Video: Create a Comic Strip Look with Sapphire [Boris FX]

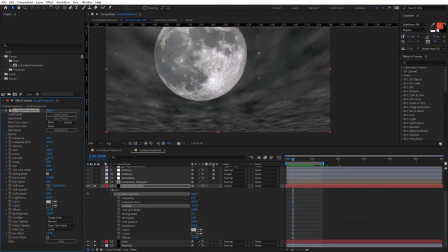(4:03)
You can see I've set latitude to minus 26 and that allows me to get this faux 3D effect, which is really useful. I didn't need to change the swing or the roll, but these settings definitely set this apart from something like a fractal noise and put the perspective into clouds perspective.
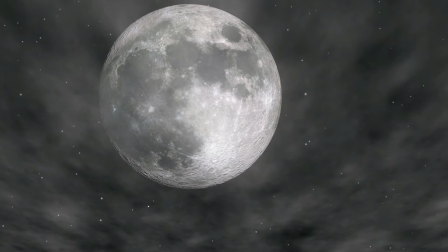(4:21)
Okay, so those three layers together comprise the background.
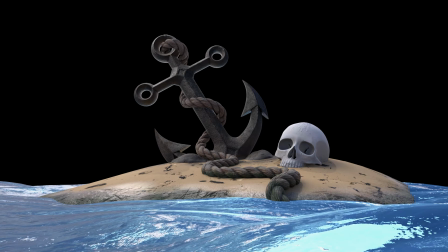(4:26)
Above that, we have all the 3D objects. and this scene was modeled by me in Blender and I
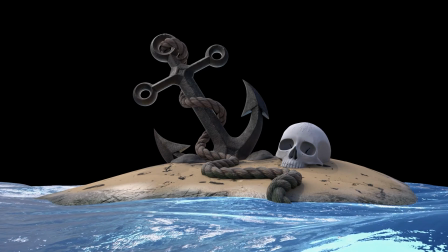(4:33)
unwrapped this in Rhizome UV and textured it in Substance Painter and I rendered the various passes out of Cycles in Blender.
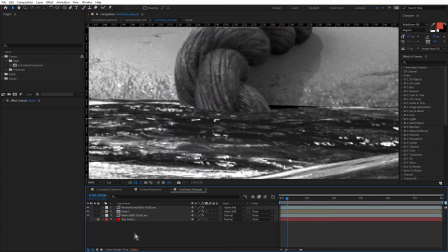(4:42)
So let's double click that composition and come in and double click Island.
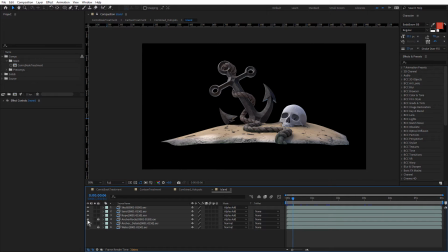(4:48)
Now I've turned off the anchor rocks and the water because they're getting a separate black and white treatment using hotspots inside this comp. One thing I wanted to point out is the alpha add blend mode.
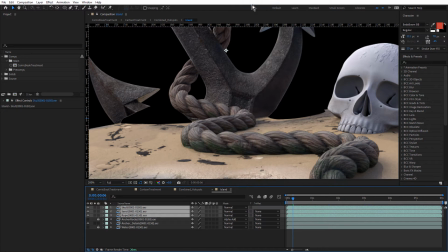(5:03)
I'll just come down and set these to normal. And you might have noticed a small change there.
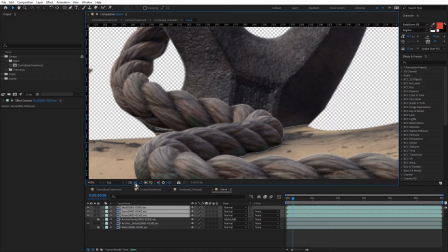(5:11)
It's gonna toggle the transparency here. And this is one of the things you get when you render out different passes from 3D.
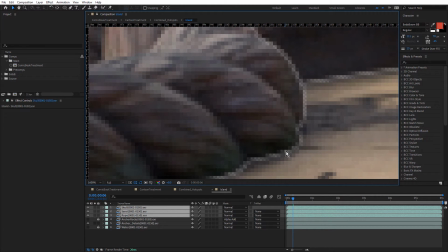(5:18)
You can actually see the transparency at the border where the different 3D passes meet. Just turn that on and off. So that's no good, because you're gonna see any of the pixels from layers below coming through those gaps. And this is where alpha add comes in. I just choose alpha add.
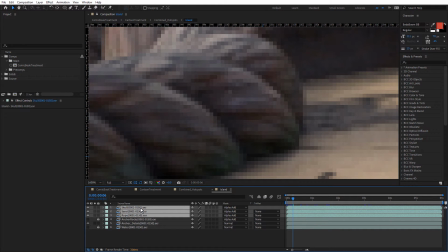(5:39)
That combines the alpha channel of the different passes and fills up that gap. If I just alt click on show channels, there's the alpha channel.
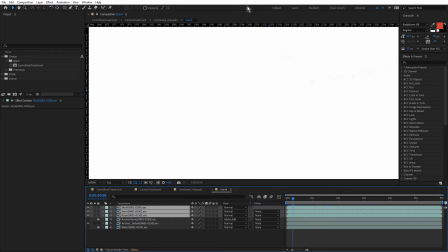(5:50)
Let's make this normal again. And now it's really obvious, check that out.
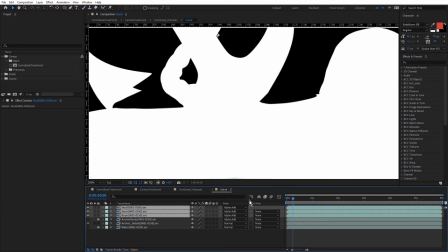(5:56)
So if you've ever wondered what alpha add does, that's what it's used for. I'll click again.
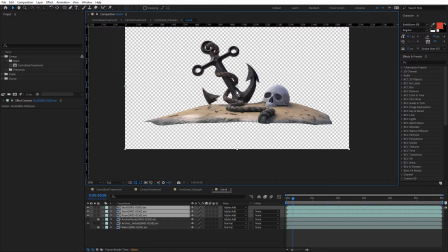(6:05)
So keeping the island separate, which is the anchor, the rope, the skull and the sand.
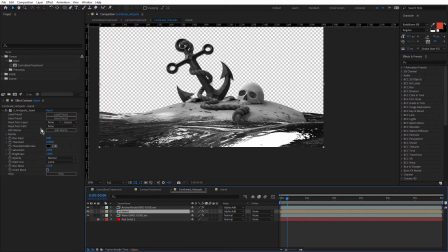(6:12)
Let's come back into combined hotspots. And you can see I've used the hotspots effect to get the black and white look. And hotspots really is designed to find the brightest areas of a clip,
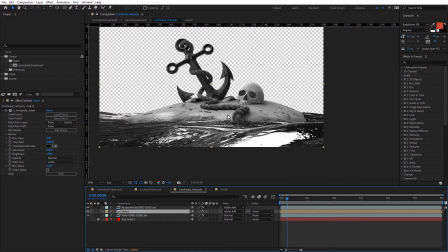(6:24)
but it's also a great way to desaturate and increase the contrast at the same time rather than applying a saturation effect and a levels effect, for example. And the reason I've applied it separately to the water, island and rocks is because I've used slightly different settings.
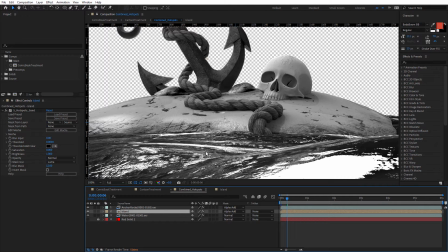(6:41)
If I use the settings I use for the water on the island,
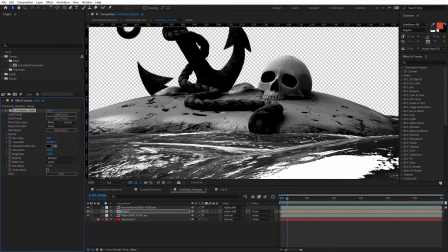(6:45)
which is increasing the threshold, you can see it goes too dark and I start to lose that important detail.
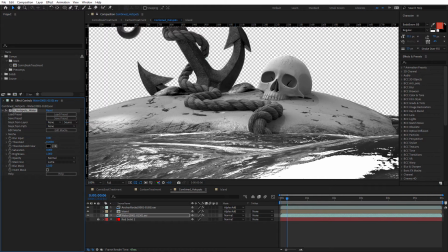(6:54)
You can see on the water I've got a threshold of 0.42 and if that's too low, the water looks too bright and too friendly.
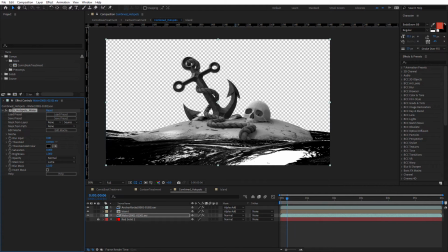(7:01)
I wanted the water to look a little darker, but not too dark where we start losing some of that important detail.
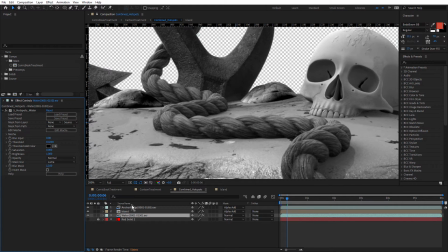(7:11)
And the rocks as well, without hotspots turned on, you can see they're fairly flat, but just adjusting the threshold again on the rocks. If I take it to 0.42, then they go almost black.
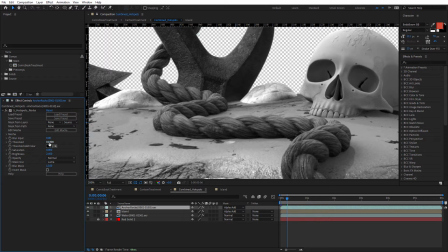(7:26)
And with zero threshold, they're too white. So just fine tuning that just to get the sweet spot.
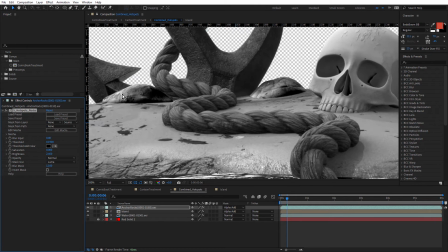(7:33)
We've got some bright area, that's actually a little bit of bird poo. And we've got some nice shadows in there. Just splitting that up rather than applying hotspots to the whole thing as one layer.
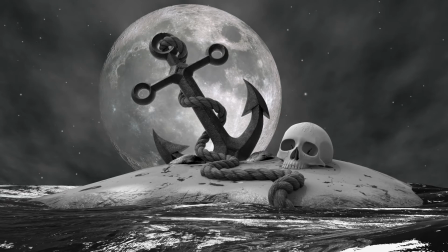(7:45)
And this is the look so far. The moon actually looks like it's been rendered with the 3D objects, which is pretty good.
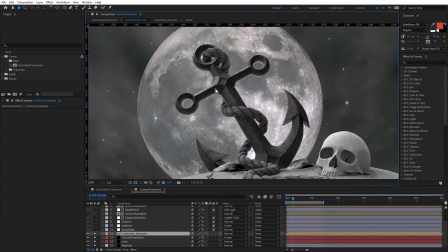(7:57)
I have helped the situation somewhat by putting a light behind the island in Blender.
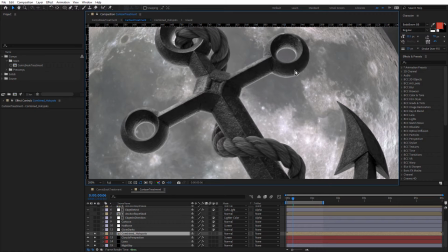(8:04)
You can see how that's being picked up on the anchor. So your lighting in your 3D is really important.